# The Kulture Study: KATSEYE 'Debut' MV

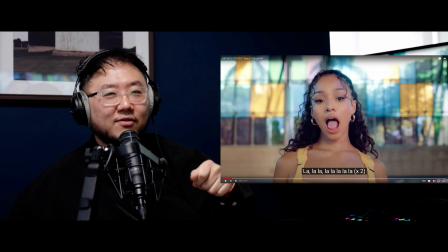But the slow pushing on the member. And then when we get into the first verse, it's got like this bouncy bass.
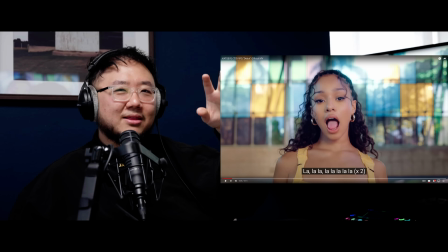And it's like got this large 360 perspective.
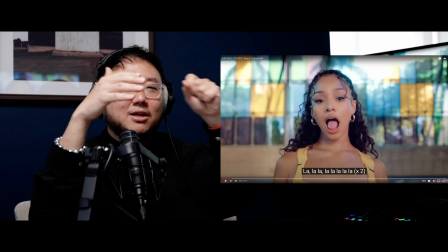And it's playing with the perspective of that. So then it plays off of the quick bounce of the bass.
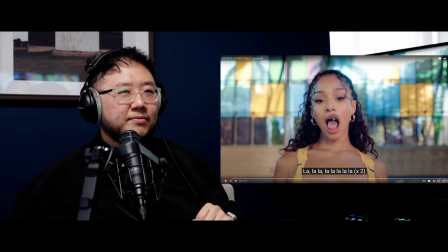But there's a lot of...
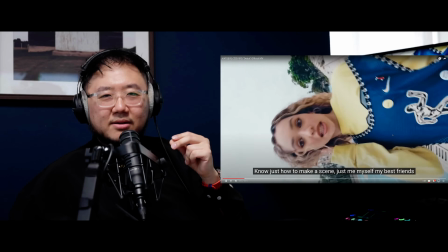There's a lot of like movement in the snapping, the bass.
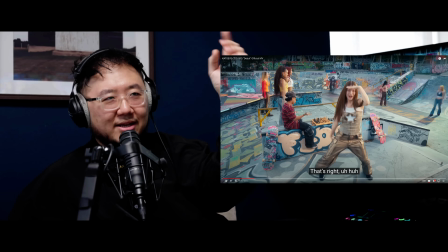And so like the camera's constantly spinning.
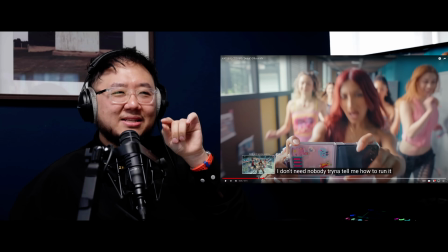But it cuts to this still shot right here. So it lets the moment breathe a little bit.
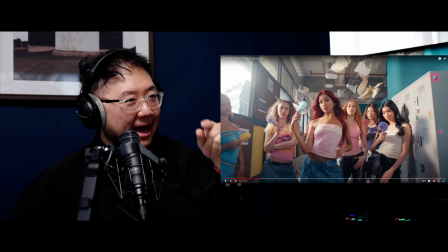And then she says, I keep coming back. And then there's like this moment.
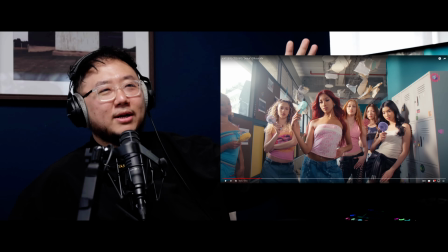So then it slows down right here. Great establishing shot. And then brings the movement back into the video.
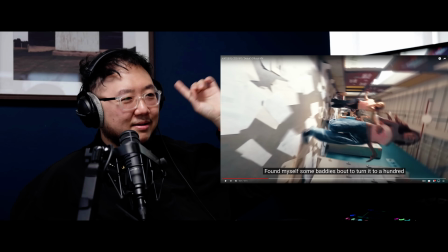And that's like this bustling percussion. Like, what is that?
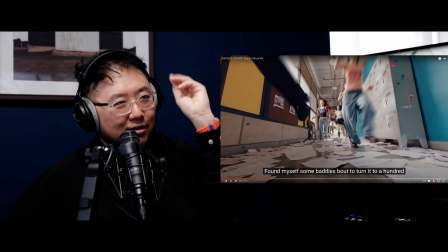Shakers? Like shakers? So then like the video's moving really fast.
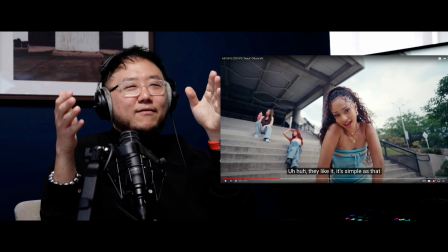Love this fucking shot. So like every time they do this, they like it. It's as simple as that.
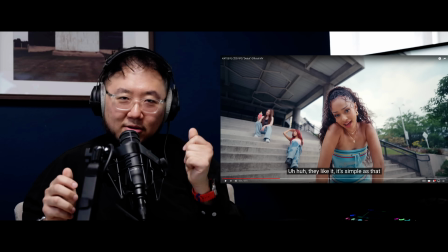Or I'm bringing it back during this part. They slow down the video. And they're just kind of talking as well.
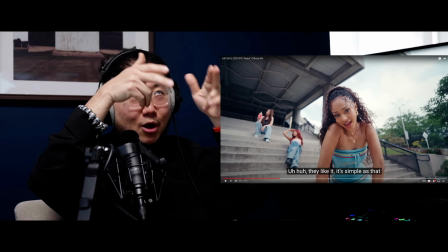So... as the song is slowing down in that moment, the video is slowing down with it.
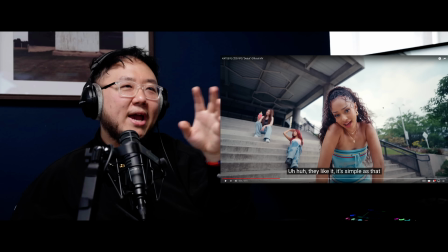So it's great, but the way they slow it down, I feel like it's really attention grabbing.
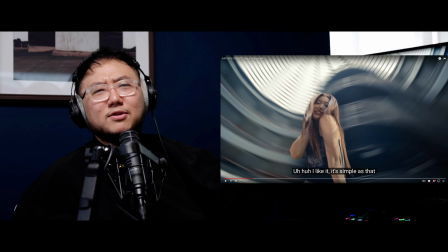Like this member, I believe there's one Korean member. And that's right.
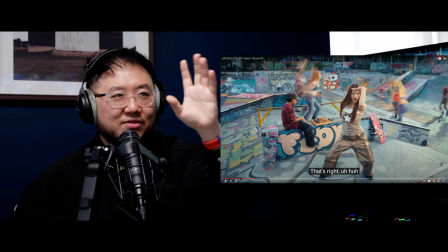So like this moment is very eye-catching. It's very commanding because it suddenly stops and it makes you focus on her.
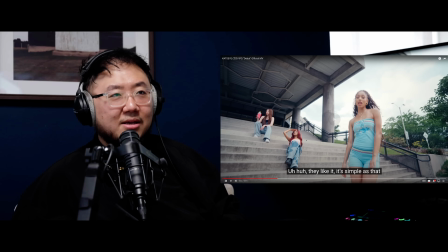Whereas the video is constantly in motion. And then they do the same thing here. She kind of commands the video.
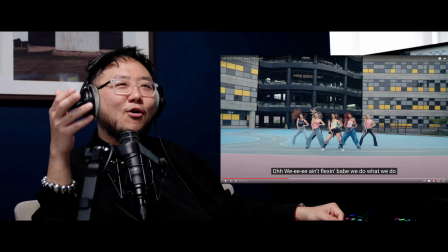And especially with how hard this chorus drops, I was expecting way much more engaging camera work. Video is also not perfectly level.
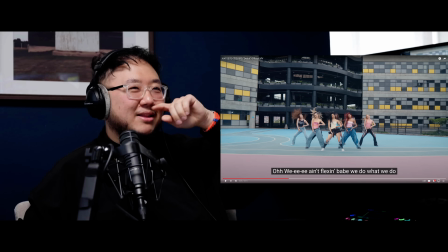I don't want to get super nitpicky about that, but when you look at this shot, I think it was a mistake. I think they're using this white line as the point of reference to make that the level point of reference, but it curves slightly.
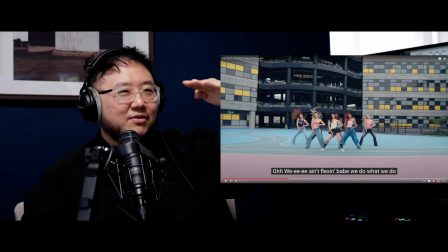And then every other line in the background of the video is all like, it is giving the,
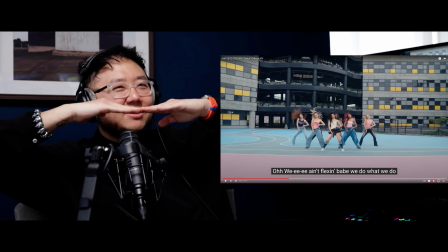it's giving the perception that it's level, but it's ever so slightly not.
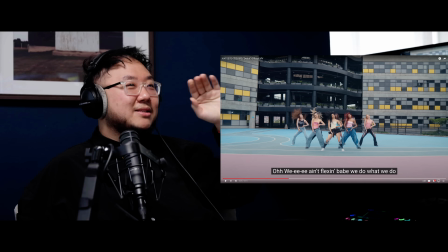So when you watch it, like just like real quick, something seems slightly off, and it's because everything's like slightly not level.
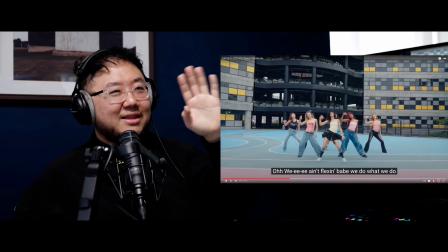But that's just me nitpicking.
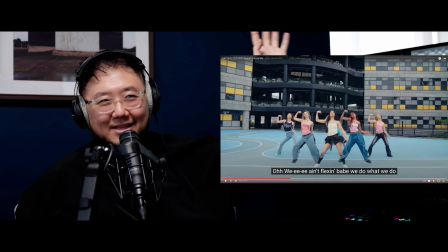You don't really have to, like, you know, that's not a bad thing necessarily, but it did something I would nitpick about.
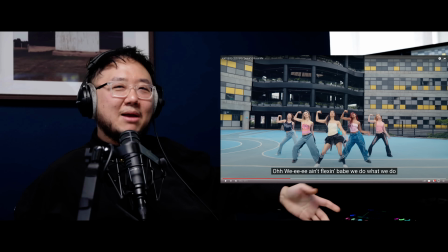The camera works too slow here.
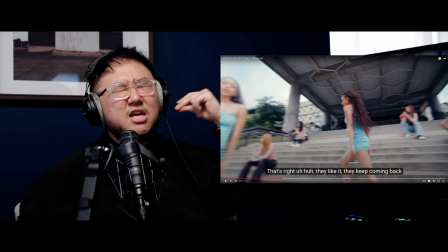And so like the way, like, I really loved how the video was keeping this momentum going visually, slowing it down on her right there.
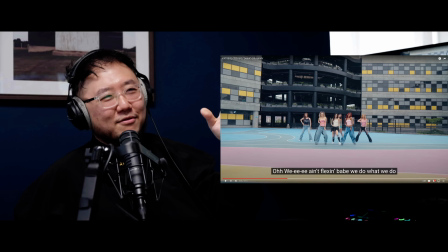And like even like the shock value of seeing like a second version of her, that really makes you go like, whoa, that's cool.
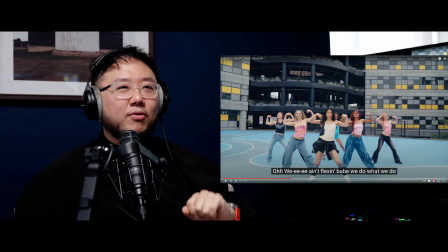And hey, I have no problem with like, let's focus on the choreo for the chorus.
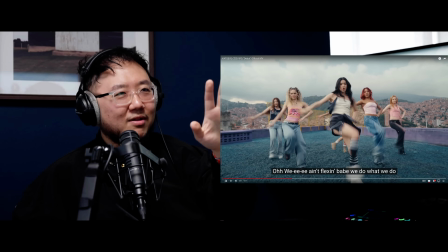That's the K-pop thing. But the movement is way too slow. It's way too slow.
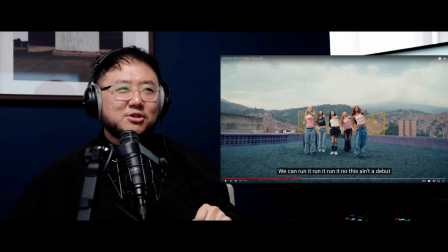Even the turn is way too slow. They're moving faster than the camera itself.
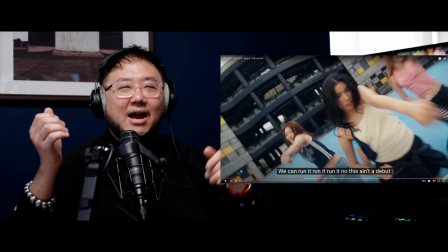they should have slowed like that right there. That shot right there as they're slowing it down, like that makes sense.
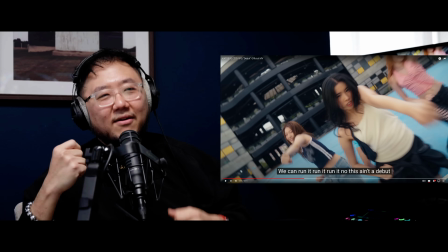But this, I think the camera swaying doesn't have quite the same impact because the other shots weren't as fast.